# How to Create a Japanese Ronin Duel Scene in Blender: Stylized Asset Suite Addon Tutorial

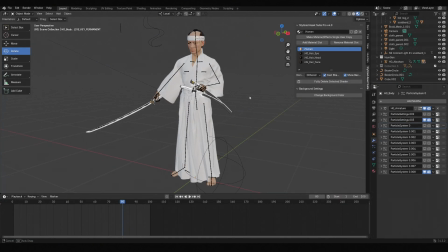(0:18)
Hi, for the characters I used the Human Generator add-on, and for clothing creation I used Marvelous Designer. If you're interested in the workflow between them, check out the tutorial on the right top. The Ronin swords and headband were both modeled in Blender, but you can also find free models on Sketchfab.
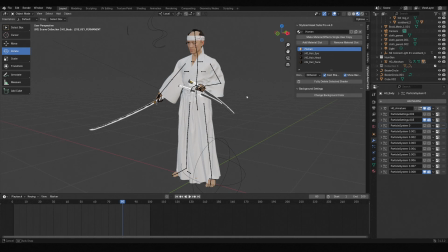(0:35)
Link is in the description. This is the second tutorial about Stylized Asset Suite. I recommend watching the first one, first, to get basics. All right, let's get started. Before using the effects, we need to create a new material and get a base color.
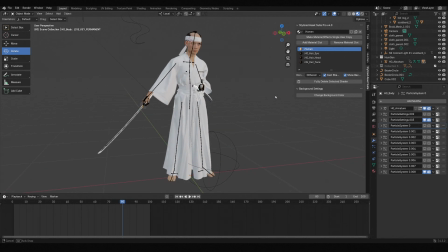(0:53)
The cool part is that there is an option to import a base texture within the base color. So if our models already come with base color maps, we can use it here. As you can see, the character from Human Generator has materials which can be seen in the stylized asset suite panel, but effects cannot be directly added to these materials.
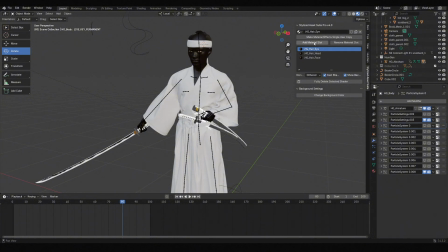(1:12)
What I do is delete the new one and choose import base texture under base color using my desaturated texture however after loading you might notice the model turns completely black
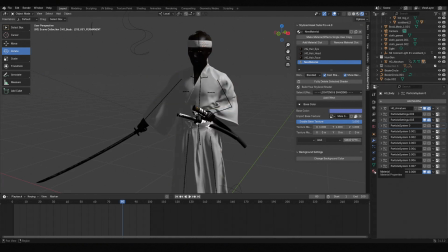(1:28)
this happens because when we remove the skin material the default hair material covers the whole body go to the texture properties delete all
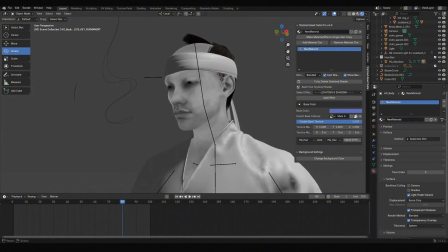(1:38)
hair materials first then the skin texture displays correctly afterward just add back the deleted materials.
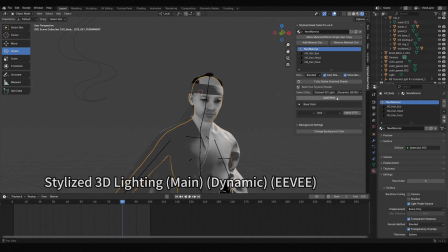(1:48)
The first effect we add is obviously the stylized 3D lighting main dynamic EV.
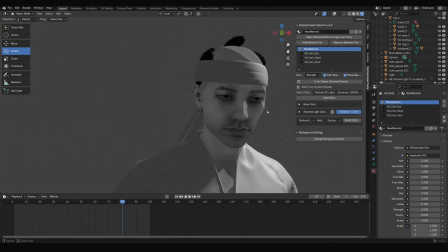(1:54)
With blend style set to step linea you will see a very clear boundary line between light and shadow.
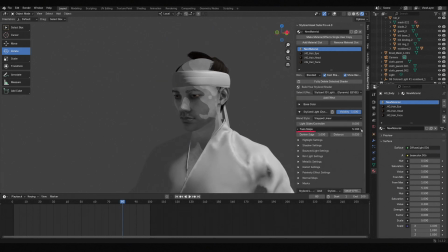(2:01)
Increasing the tune steps value will show more layers, which is a form of stylization.
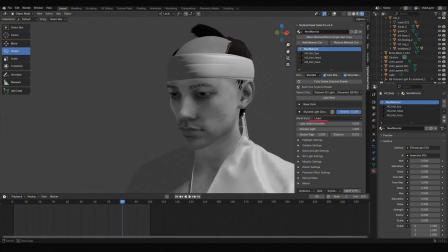(2:07)
But I usually prefer linear as it makes the transition between light and dark appear very natural.
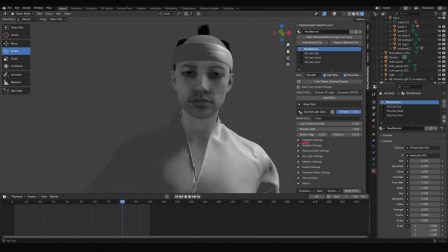(2:12)
Choose whichever mode suits your needs. The highlight settings mainly adjust the illuminated side while the shadow settings handle the backlit side. By changing their values we can easily feel the changes in brightness and darkness.
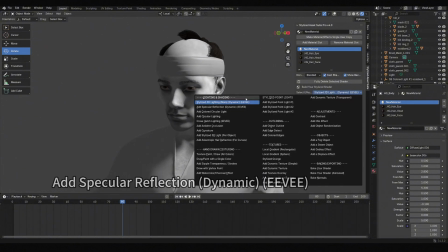(2:31)
Next I added a specular reflection effect giving us highlights.
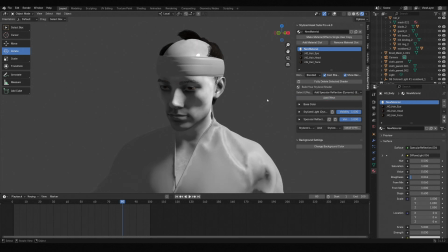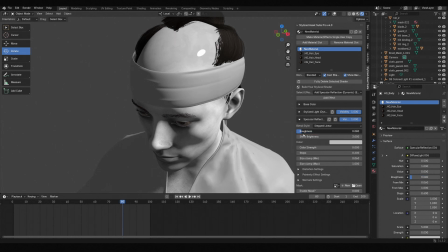(2:41)
Adjusting roughness changes the size of the highlight area and and increasing steps can make the highlight transition smoother.
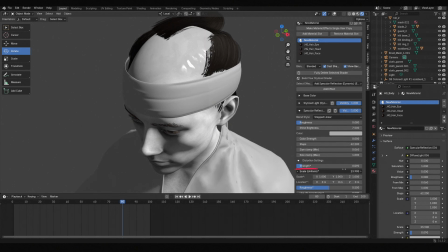(2:47)
If you don't want such round highlights, you can increase some distortion and adjust the scale of distortion for divided highlights.
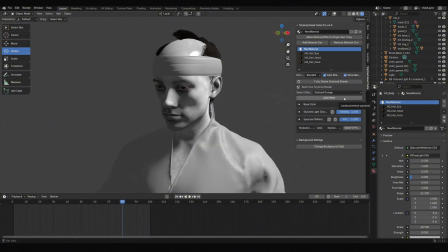(2:56)
Then I added an interesting effect called Stylized Grunge.
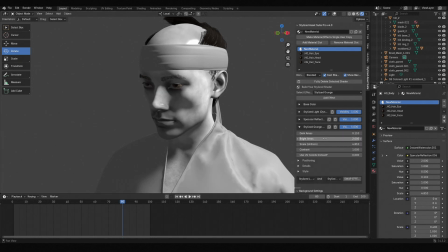(3:00)
When I adjust its dark areas, it gives a bloodstain-like feeling, which is why I like it.
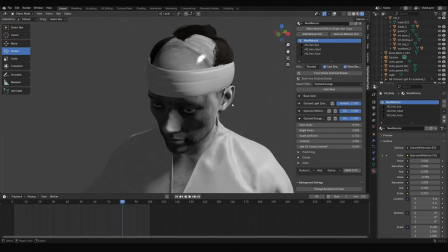(3:05)
Adding this effect to the character makes him look more menacing.
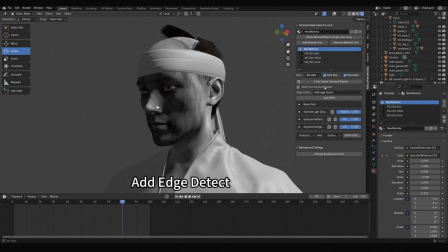(3:11)
Lastly, I usually add the Edge Detect effect. this is my favorite edge effect
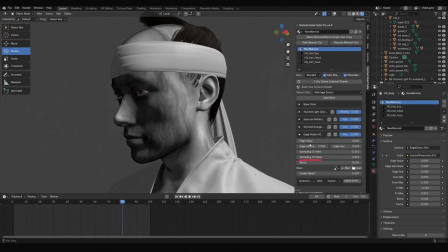(3:16)
and when you set spreading to max the edges extend significantly a stylization that fits my taste perfectly moving on to the
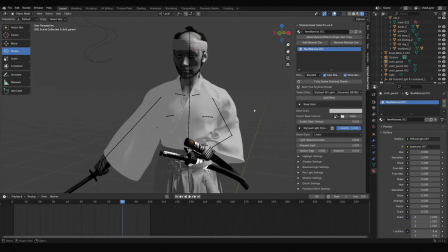(3:26)
clothes as you can see the effects used are not much different from those on the skin just adjust
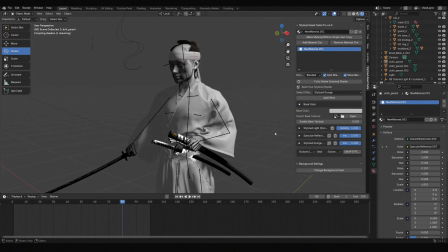(3:31)
according to the desired effect this is what I love about stylized asset suite although it seems to have many effects once you understand what each does,
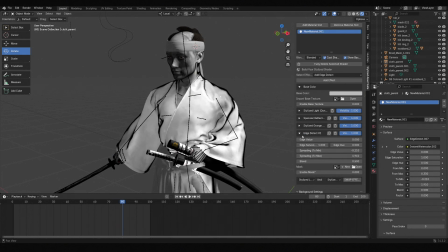(3:40)
they are easy to master.
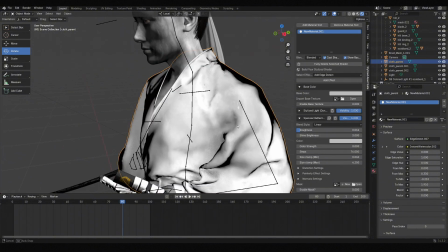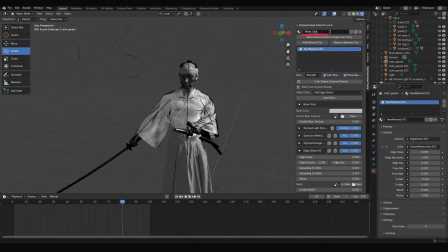(3:51)
After finishing the clothes, rename the material for reusing them across different clothes.
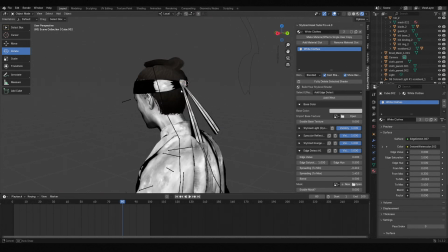(3:56)
When applying the cloth material to the headband, I found the result odd due to issues with the model's normal.
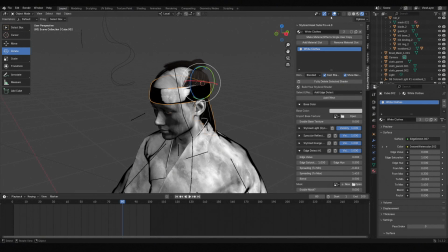(4:02)
Click the drop down menu of overlays at the top right, activate face orientation,
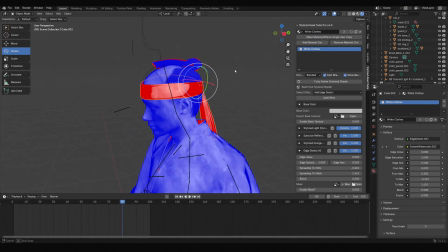(4:07)
and you'd find parts of the mesh are red, indicating inverted normals. Enter edit mode, select these red parts, go to the top left corner,
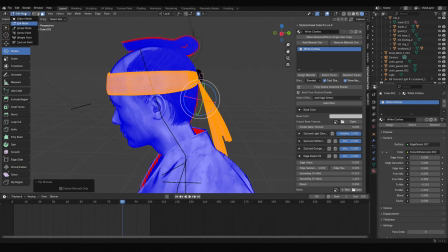(4:17)
find mesh, normal, and click flip until everything shows blue, which means the problem has been solved.